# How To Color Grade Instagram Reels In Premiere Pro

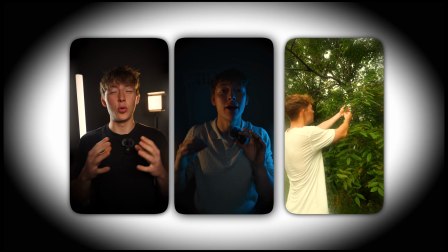[0:00]
In this video, I'll show you how to color grade your short form content for all these different types of moods and shots.
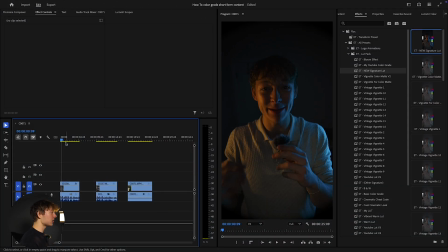[0:06]
First mood, I wanted to create a really dramatic type of style, like you can see right now in my face. You can see like the blues covering my right side with my light on my left, just kind of showing and really brightening up my face.
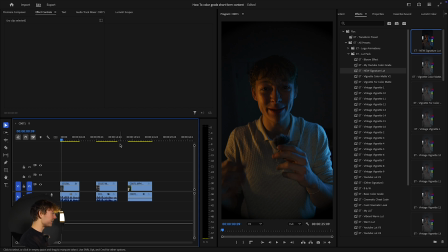[0:22]
And in the middle, it's kind of dark. I like to tweak that just a little bit, but this is kind of the first dramatic looking effect that we want. And when I play throughout this video, you can see it looks really good with that blue mixing with the yellowish.
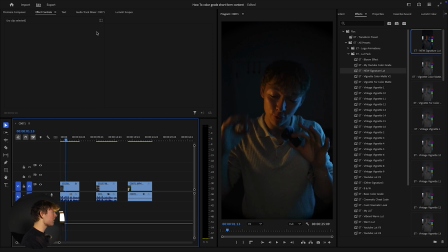[0:35]
It just looks really good. So make sure you have two of these tabs open, which is the Luts entry scopes.
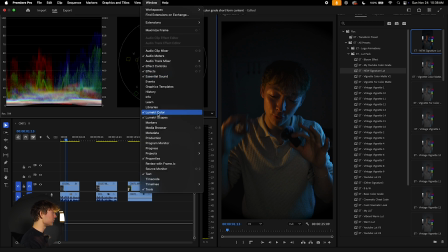[0:42]
If you just come up to Windows, grab the Luts entry scopes and color. I always put it in the middle. Make sure I have both of these, the waveform and the vector scope on.
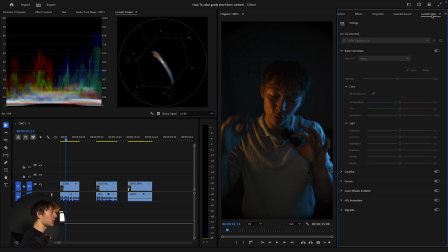[0:54]
Plus, I always come over to the Luts entry color, make sure this is to my right. And now when I get rid of this, you can see that it's very washed out.
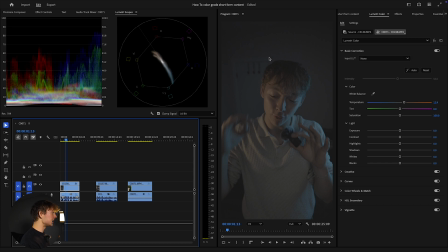[1:03]
I use S-Log format, so when you get it right out of the camera, it looks like really washed and everything.
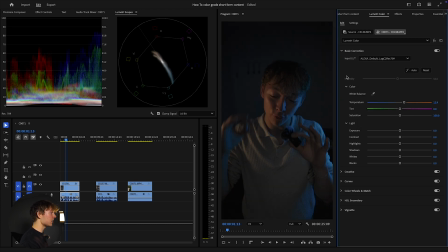[1:09]
And I have a conversion LUT, which basically when you click on this, now it brings it into Rec 709. That is the one that we are going to be using. And you always want to be using Rec 709.
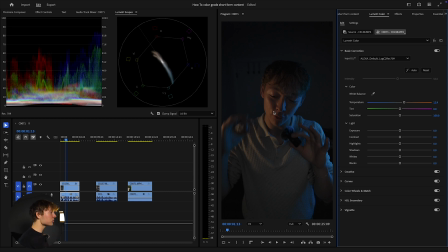[1:23]
If you guys don't have this conversion LUT, I'll leave my conversion LUT in the link in the description. So now we kind of get this effect. It's kind of popping, looking okay. What we want to do is brighten all these colors. You can see that over here, my color skin tone is about perfect so far.
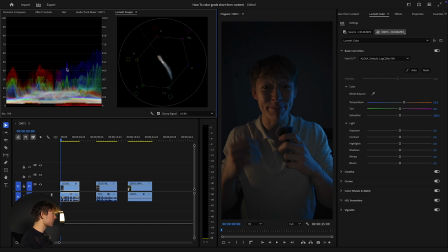[1:41]
And this blue is really to the right. We want to stretch that out, bring all these colors upwards. So what we can do is come over to the temperature. We can kind of make it to the right. I want this blue to pop a little less and make this yellow kind of converse with it.
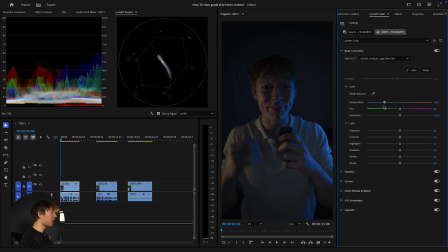[1:56]
So I always just grab this temperature. If you bring it to the left, you can kind of get more of a dramatic effect, but we're not looking for that. We want kind of like a happier mood. So I'm just gonna bring this to the right. I think right around there is good. You can mess with the tint too. So if I wanted to like kind of get this like a little different, but I'm not gonna touch that.
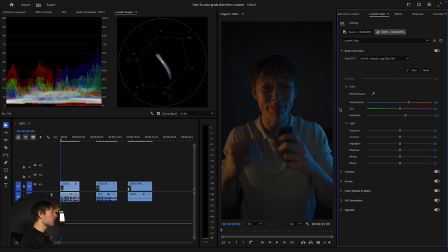[2:14]
Now let's kind of grab the saturation, bring it to the right just slightly, because I kind of want my skin tone not to be essentially super white, but I don't want also to be yellow like this and looking like I just came out of the sun booth. So let's just decrease it a little bit. I'm gonna go about right here. That's completely fine.
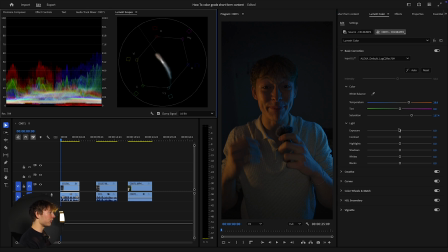[2:33]
I'll show you how to get perfect skin tone in a little bit, but first we want to do just these basic color corrections. And now all I like to do is really just mess around with this.
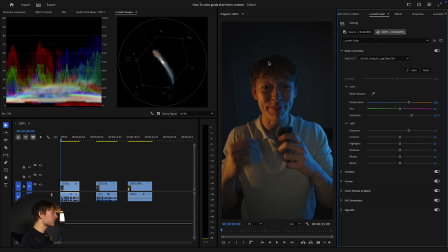[2:43]
You can see when I up this, it kind of relieves a lot of the grain, so I don't really want to show that. So I'm going to bring this down, make contrast. Contrast is really where this is going to shine and give it that cinematic look we want.
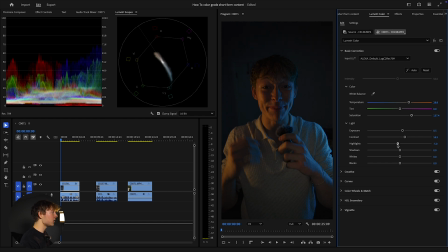[2:56]
I'm just going to barely tweak it. All you want to do when you do color grading is just kind of grab it, eyeball it, see what these are playing with, and just go from there. That's exactly how I always color grade. So for like right now, when I up this, it gives me a lot of this yellow that I'm looking for.
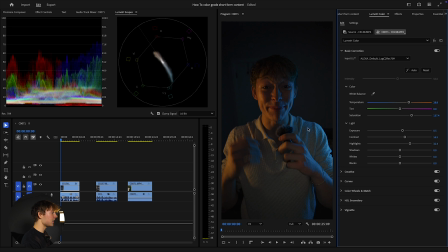[3:11]
So what I want to do is kind of bring that, and it highlights the blue, which I'm also looking for. So that's just a plus plus. I don't want to go too much, or then it's going to look weird and I'm going to look like I'm glowing, but I don't want to go too little where there's nothing happening. So I'm actually going to go like right here. It actually brings out my bracelet a lot too.
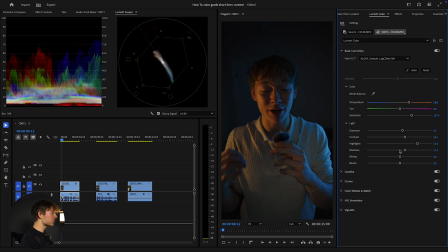[3:28]
Now, if we up the shadows, just bring the shadows up slightly so my shirt pops a little more with me. And I also want to bring these whites just slightly up too. So now we're getting this kind of effect that looks really nice, that kind of cinematic look.
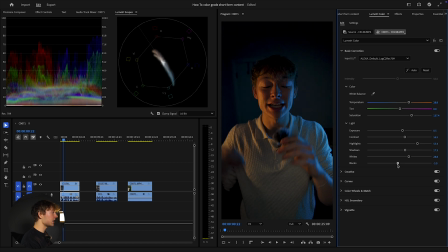[3:42]
Now we can just grab the blacks. It looks like in this case, I don't really want to touch the blacks at like all. Maybe bring it down to like 0.7. That's about it. I don't really want to touch the blacks on this. Then what I like to do is come into
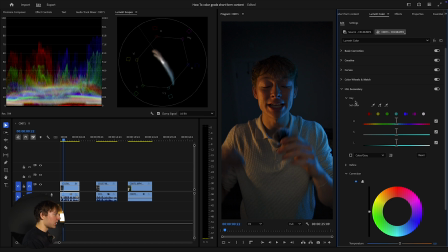[3:59]
the HSL secondary and make sure you hit this key drop.